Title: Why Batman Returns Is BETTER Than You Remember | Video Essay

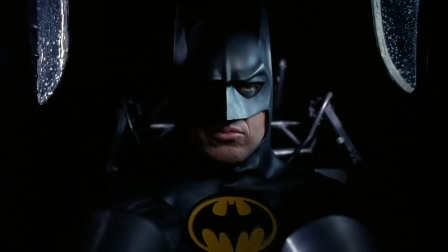I think that by being given greater creative control,
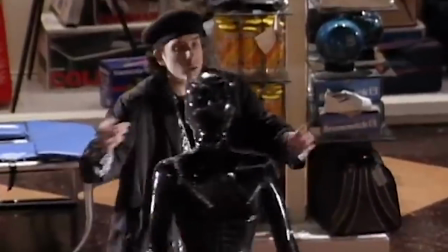by leaning into his style more, Burton actually enriches the Gotham of his earlier movie,
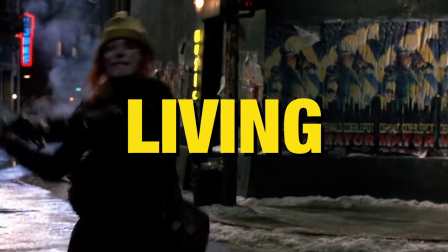fully fleshes out the city as a living, breathing, cinematic world, and all the finer details, Batman, Alfred, the villains, Catwoman, not only mesh together just a little bit better than the elements of Batman 89 do,
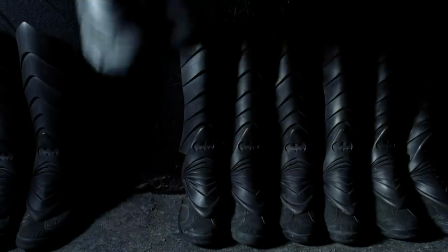we actually get the live-action Batman film that arguably feels the closest to a traditional Batman story,
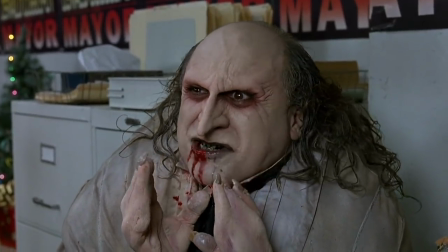even if it takes creative liberties with the visuals, aka a damn good adaptation.
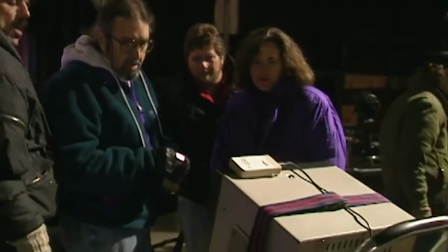The first and most vital thing that helps Batman Returns achieve this is the setting.
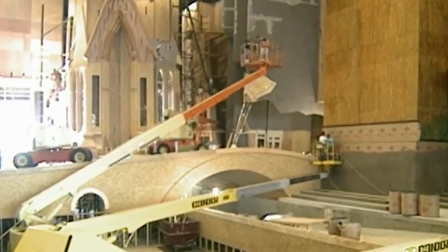Like I said, Gotham feels like a complete living city here.
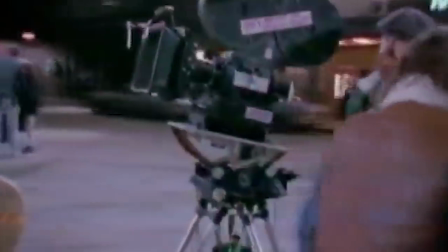In the first film, you get the sense that they built a huge downtown area to set most of the film in,
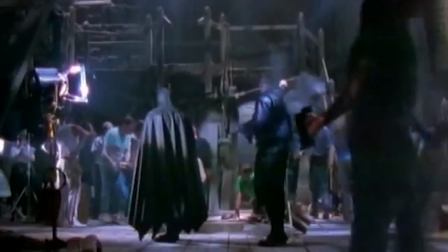and then added locations for each of the few scenes that are set beyond its boundaries.
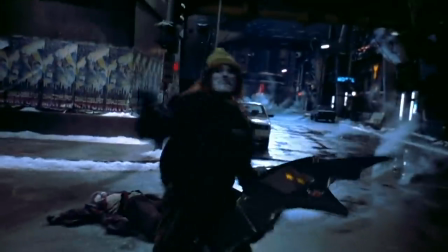Batman Returns, on the other hand, still has that sprawling downtown,
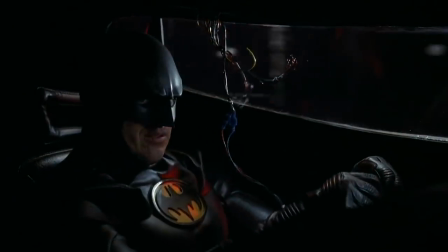that intimidating core of the city that looks like the world's hub of grime and crime, but it also has areas like the town square,
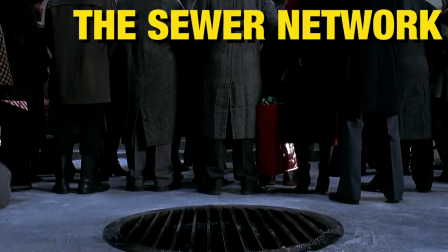where Max Schreck makes his speech at the start of the film, the sewer network where Penguin lives, the rows of shops,
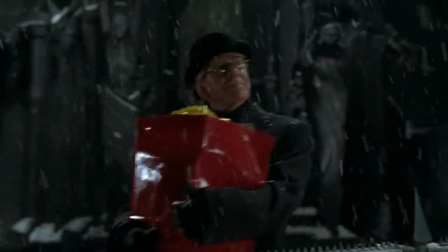the added sets of alleyways and streets that make set pieces like the car chase feel way bigger.
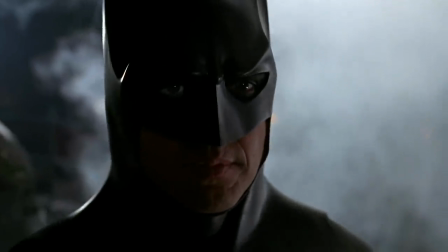Now, obviously, you can't just build an entire literal city, otherwise the film you're making would probably cost a billion dollars,
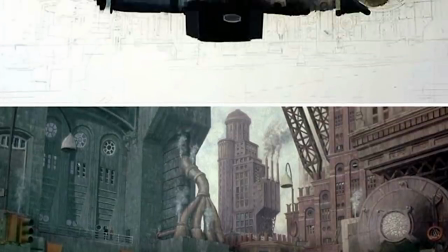so Burton and the production team used miniatures and matte paintings in order to further flesh out
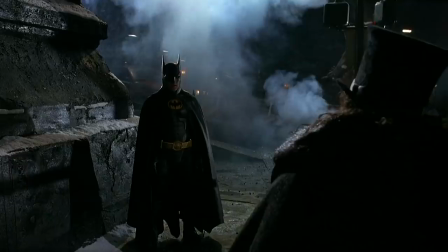Gotham and make each area feel like it flows into the others featured in the movie.
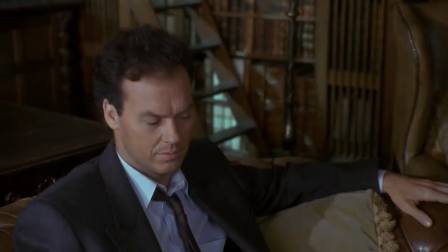Again, it's not that Batman 89 didn't do this, it's just when comparing the look of the two films,
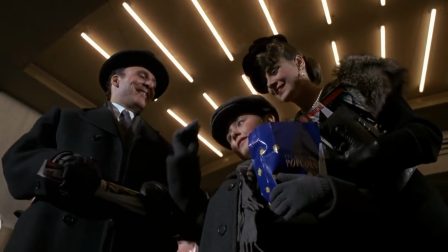you can clearly see 89 was hindered by first film budgetary constraints,
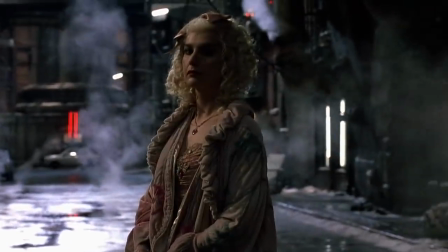whereas Batman Returns had the freedom and financial success to take it a step further.
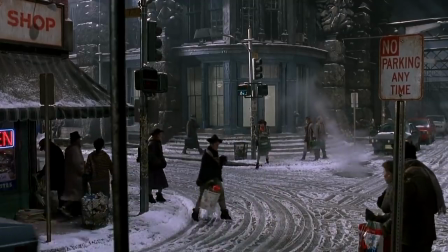To this day, I still feel like this is the best Gotham City,
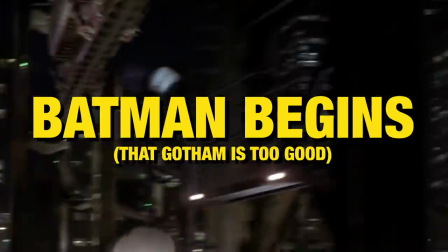excluded the undisputed champ, Batman Begins of course, we've gotten in live action.
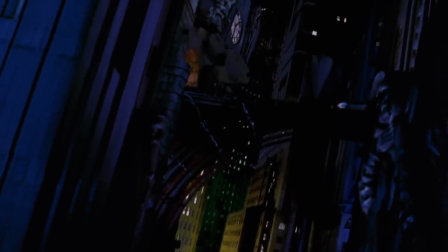The Gotham of the Schumacher films feels like an unending series of mazes
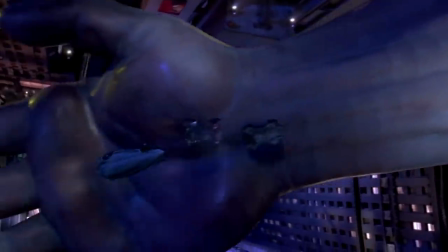defined by skyscrapers and gothic statues in those Nolan films.
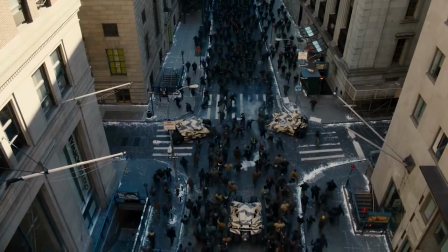For as much as I love them and I love the Gotham City that comes with them does kind of feel more like New York City or Chicago rather than its own place.
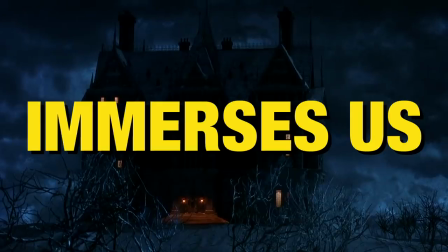A cinematic world only works if it both captivates and immerses us, and Batman Returns' central city is a resounding success.
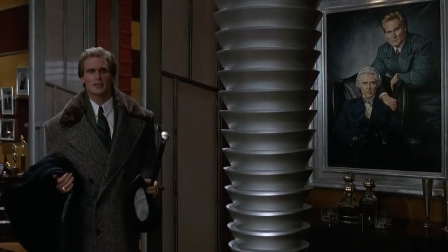It gives us the perfect combination of a style that is unique to Batman,
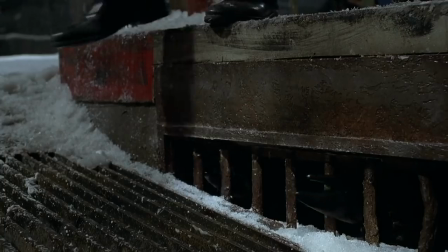the added personal touch of Tim Burton, and the illusion that this is a real place with real people.
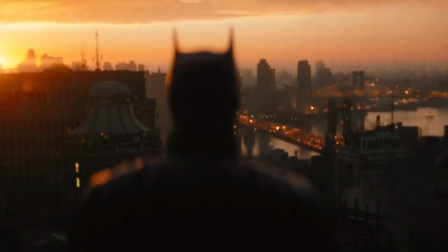It should be the template moving forward for how Gotham should look. Thankfully, Matt Reeves seems to have understood the assignment if the trailer's for the Batman or anything to go by.
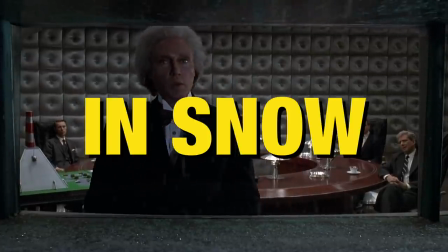And it only gets better once you cover it in snow. It is, after all, the holiday season, snowy season,
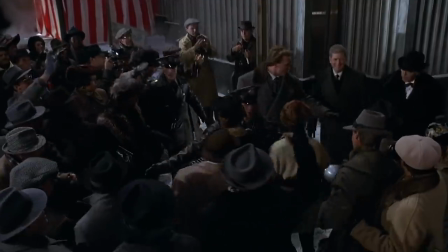folks, and with it comes the unavoidable debate about whether or not certain movies are Christmas movies.
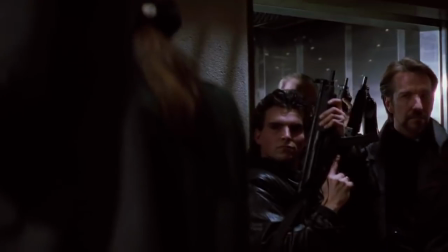And before you jump in the comments and proclaim that Die Hard is a Christmas movie and you won't hear an argument to the contrary, know that I am with you.
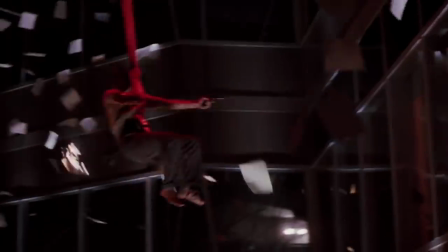I really am. But right now, Die Hard needs to take a back seat, because the Christmas movie that gets the most overlooked at Christmas is,
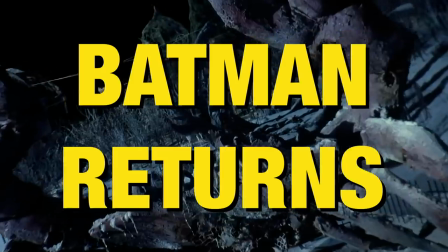well, Batman Returns. Why?
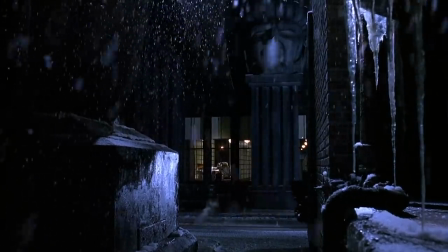Well, the thing that makes Batman Returns unquestionably a Christmas movie is kind of the fact that it's an anti-Christmas movie.
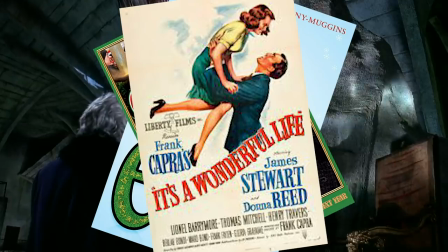You're definitely not in for an elf or a Christmas story or it's a wonderful life type of tale about someone figuring themselves out during the holidays.
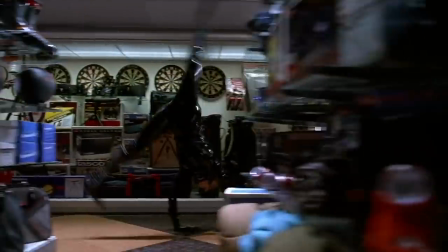Instead, Batman Returns is more about the melancholy of Christmas.
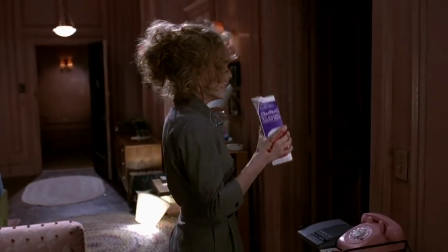I mean, we all love the holidays, the presents, the family get-togethers, but there's also a certain sadness attached to this time of year.